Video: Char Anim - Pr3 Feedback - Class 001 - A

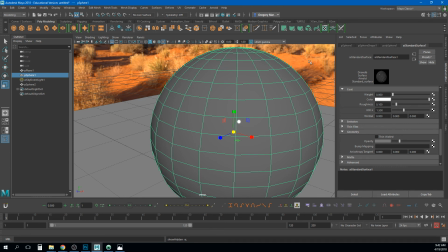(40:41)
And the reason for that is because Arnold needs to know if this is, it needs to know that we plan on this object being opaque or being transparent. So if we go to this P-sphere shape 1 here and go to the Arnold node, right now it's got this opaque thing checked here.
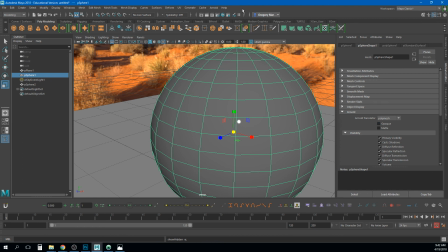(40:59)
If I just uncheck that, we still can't see through it very well here,
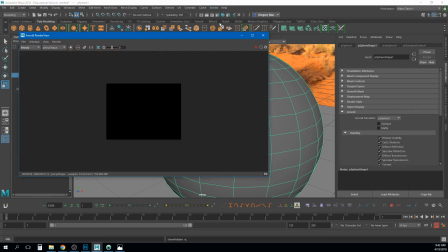(41:05)
but in our render, we should be able to see it now.
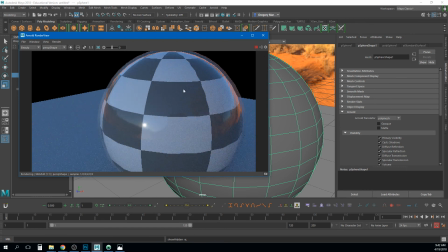(41:09)
So the reason they're doing this, though, is so you can have this highlight outside of the eye that is round, but have that indentation inside of the eye that's not. So really, we just got to grab that mesh that's on the outside of the eye and make sure it's set to opaque, maybe even change the material on it a little
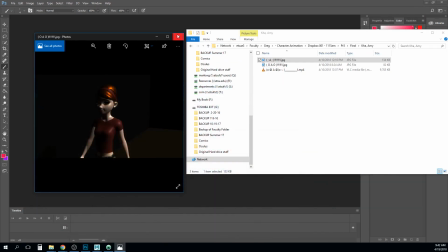(41:26)
bit. So, so that's what's going on with the eyes. So let's look at, I love your naming convention.
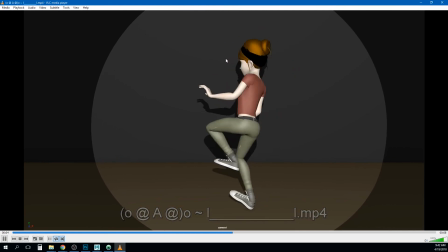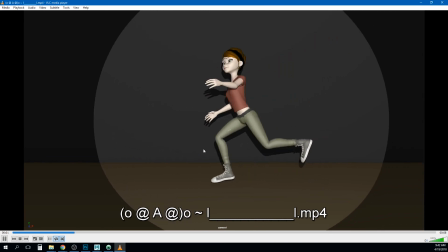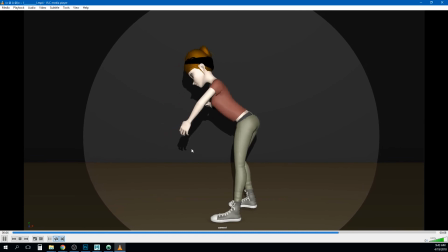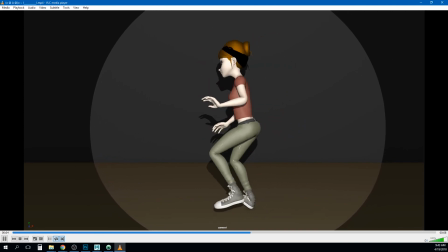(41:50)
Yeah, I think this is definitely looking better. I love the little hop. I think that spin toward the end and then the standing back up.
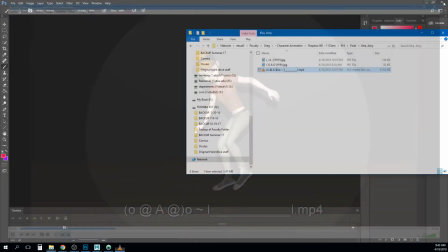(41:59)
Like I think, let's pull this into Photoshop.
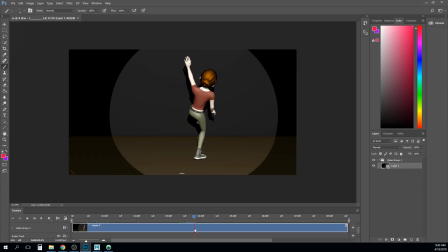(42:03)
I think you got some stuff happening here, like all throughout this. Like I like this pose right here a lot, right? But all throughout this spin, like starting from here to almost the end, like her, or we still about through here.
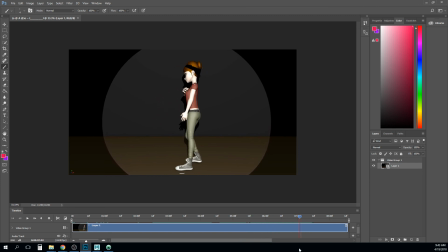(42:19)
Her spine's pretty straight, and you kind of curl it there and bring it up here. I think you need to really get some more dynamic poses in the spine. Like right here, you know, again, we kind of have this, you know, like this going on, right?
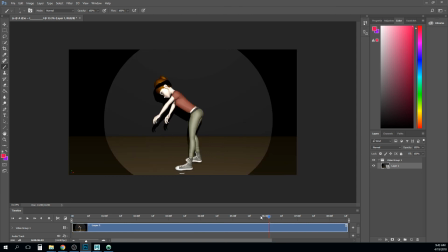(42:33)
And I think what I would do instead, thanks Photoshop for changing my point on the timeline. What I think I would do instead is maybe something a little bit more dynamic. You know, push that up a little bit more, push this a little bit more, so you can get this you know,
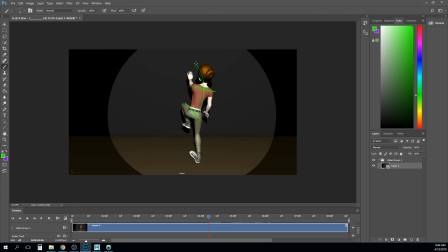(42:52)
this more interesting line of action through there, right? I also, and you know, like maybe like right through here, maybe she's, you get this bent back, like just sort of bend it back a little bit more,
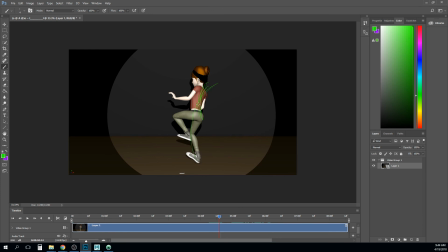(43:09)
or you could just do the entire line of action back like that more. And then like right through here, though, I think this is something I noticed in the motion.
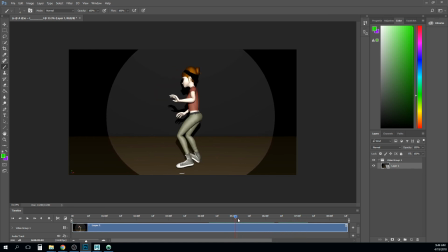(43:22)
It feels like her hips or her center of gravity, whatever, has this pivot point right about here, right? And it feels like you just rotated her upper body with that and didn't really move it or anything.
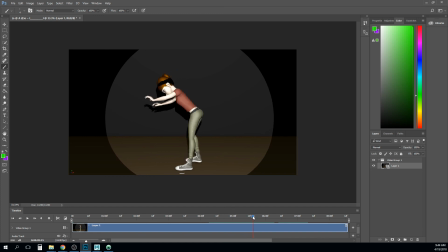(43:38)
It just kind of rotates forward. So I mean, like it moves up a little bit, but like, you know, just kind of moves forward and then moves back. So sort of keep in mind that by rotating her forward here, right, we put a lot of this, like, you know, this is her
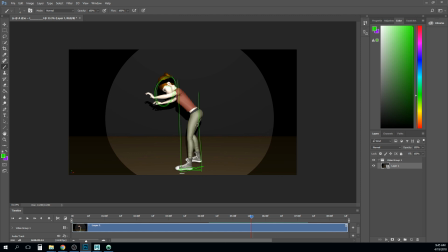(43:59)
base of support, and we just put a lot of extra weight out here in front of it, so she's going to have to counterbalance a lot of that. One of the ways she may do that is like by curving her line of action more, but those hips are going to move around quite a bit through that, right? And so I think that I would do that.
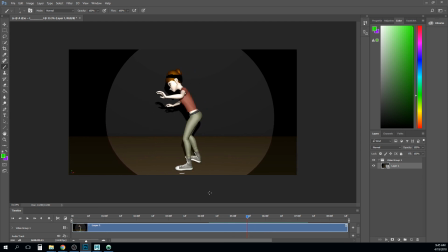(44:17)
I would also consider maybe through here dragging her head back a little bit, and that way it kind of overshoots at the front here and kind of get a little bit more of that curve.
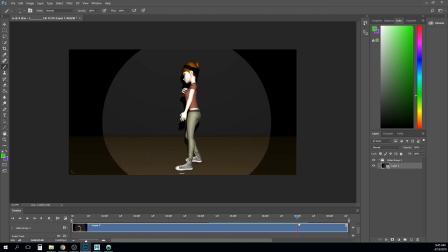(44:30)
And then I think as you roll up here, like I don't really feel that weight shift that would need to happen with her going all this weight out here to back up here into the right the right position.